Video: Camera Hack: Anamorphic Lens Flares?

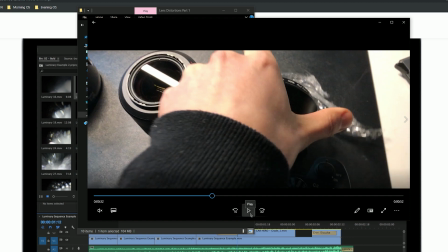8:12 I put my camera on a tripod, made the room really dark, got a backdrop, and got a flashlight. But you can also do it with your phone. And that's what you do.
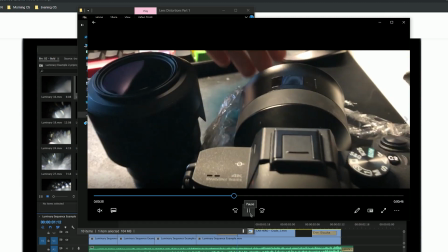8:24 You like put it in front of it, and then you shine the light through it.
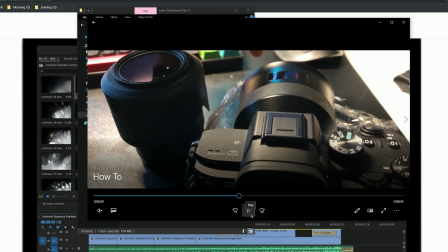8:30 So you can use a flashlight, you can use an iPhone, you can use a candle.
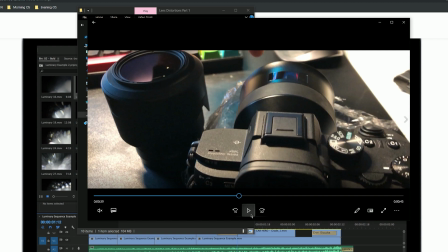8:36 It's really interesting to experiment because every light has a different hue to it, and it will give you like cooler reflections.
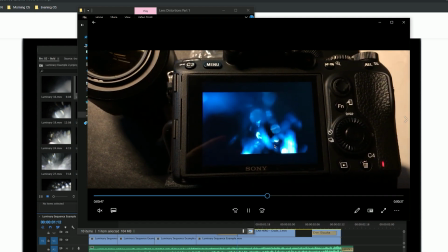8:43 And yeah, this is how it looked like after I shot it with a normal flashlight in my dark living room on a tripod.
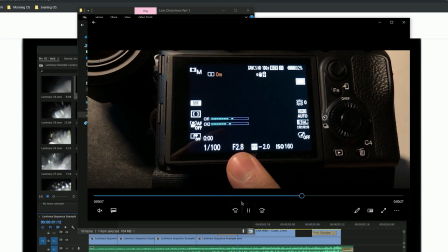8:52 And yeah, there was not much editing to the lens flares. This is important when you shoot it.
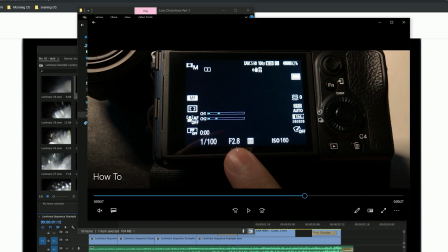9:00 Make sure that your aperture is really wide open because you want to capture the bokeh of the camera. So I set it to 2.8. That worked really nicely for me.
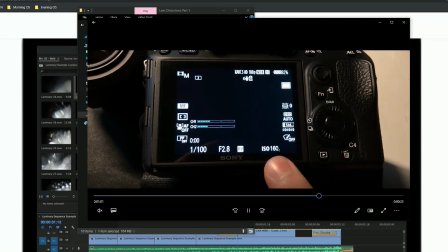9:11 And make sure that your ISO is also really small because you don't want to put noisy footage on top of already noisy footage.
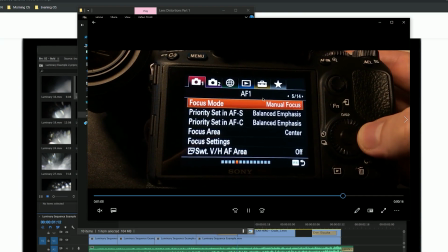9:20 And when you shoot it, set your video mode to
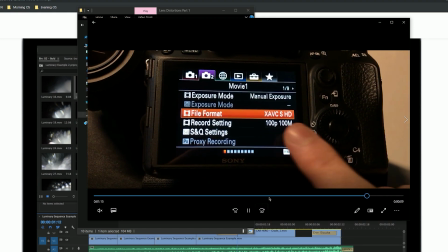9:25 like, I don't know how much frames per second your camera can do. Set it to the highest because you want it to look smooth. So slow down the footage. I shot it with 100 frames per second, so I can slow it down really a lot, and the lens flares will be super smooth.
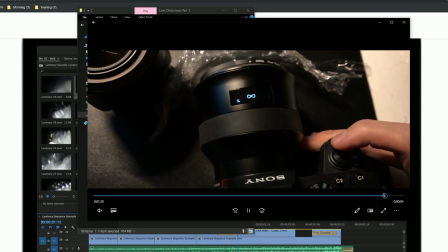9:43 It will give me so much flexibility like later when I edit. And this is the last thing you have to consider and make sure that you do.
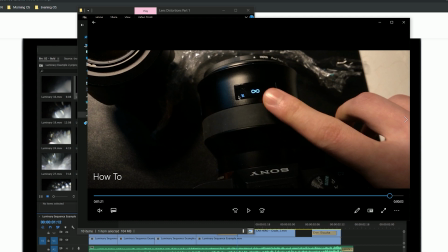9:52 Set the distance to unlimited. so you get the really nice bokeh. But you can also play around with it if you feel like you want more details,
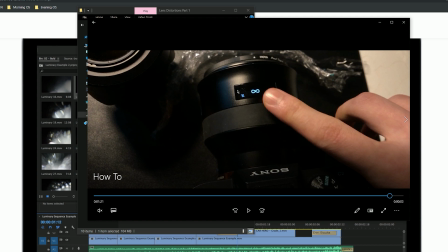10:05 you want it less blurry or even blurrier, then just play with these values and you will get different results. But I feel like for me, those were the best settings. And if you say, oh,
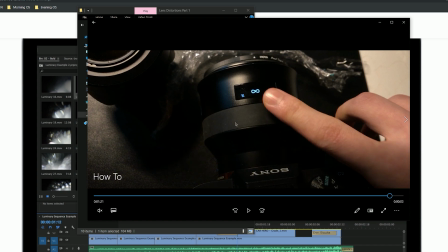10:17 I don't have a Sony camera and I don't have this expensive size lens that you do that refracts the light in this cool way and looks amazing, you can also like do it with an iPhone. Or when I lived in Korea a few years ago,
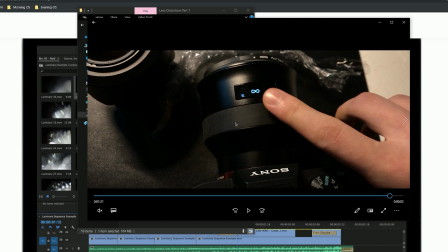10:33 I wasn't able to bring my equipment because I was living in like a really tiny shoebox apartment, living out of a bag. I was a true minimalist. And yeah, I shot lens flares that looked really similar to these with a broken water bottle, like a transparent water bottle.
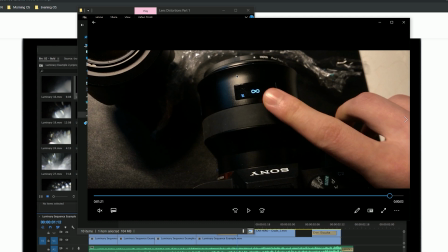10:52 I put it in front of my lens, in front of my iPhone lens, and then just used a different phone, the flashlight of the phone, and tried to get these reflections in. And it worked really nicely. I used it on different projects in the past and it looked super professional.
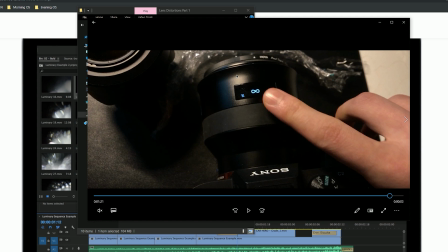11:11 Like nobody would have thought that it was like this dirty little bottle trick.
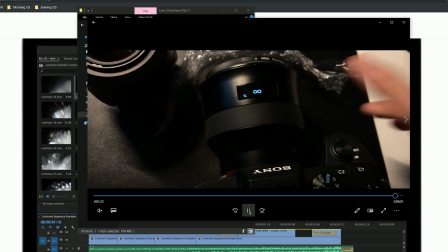11:17 But yeah, that's how you do it. And I think honestly, like, don't get these.
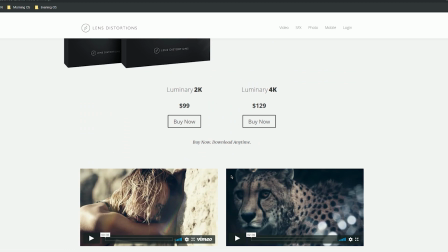11:25 $100, like, no way, even more. So yeah, now you know how you can do it.
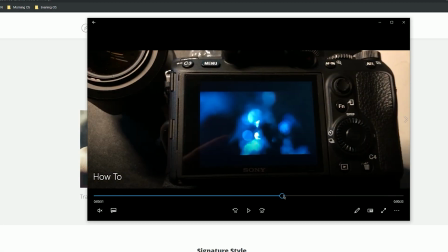11:30 And if you say, oh, I'm too lazy,
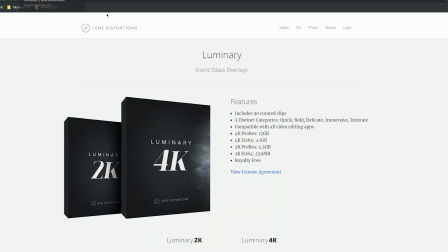11:33 I want to get these because I don't want to set all this stuff up and experiment and have to do all the work.
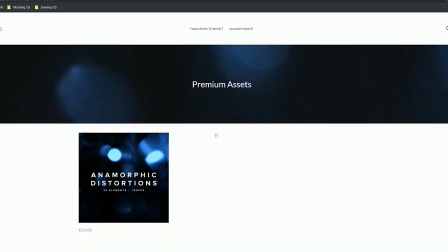11:41 Look, I uploaded all of mine for $29, so you save $100.
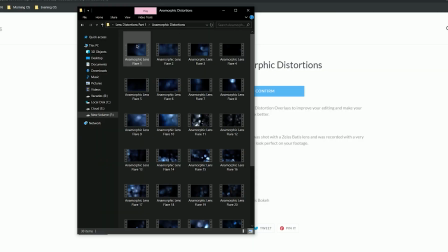11:48 You basically get all the lens flares that I showed you before. They're in here. It's 30 really cool lens flares.
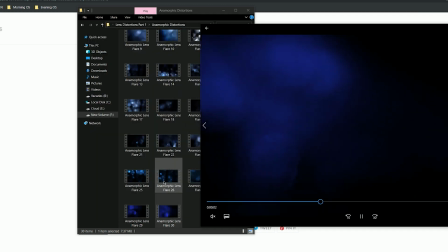11:54 Let me show you a couple of them. This one is quite nice.
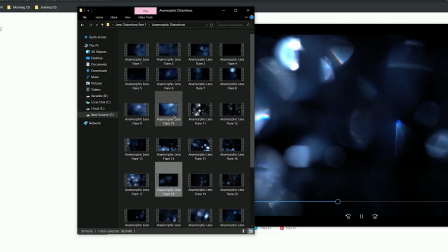12:02 This one is also cool. I think this one was my favorite.
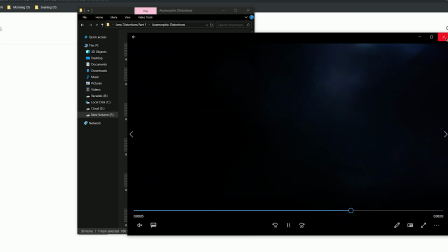12:08 So you get these really cool lens flares. They all look different.
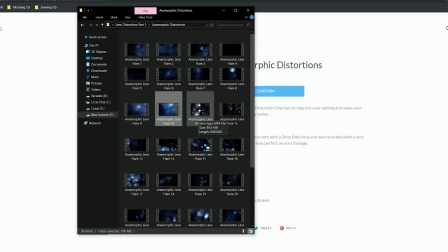12:11 30 of them, they're all recorded with 100 frames a second with a really low ISO, so there's absolutely no noise.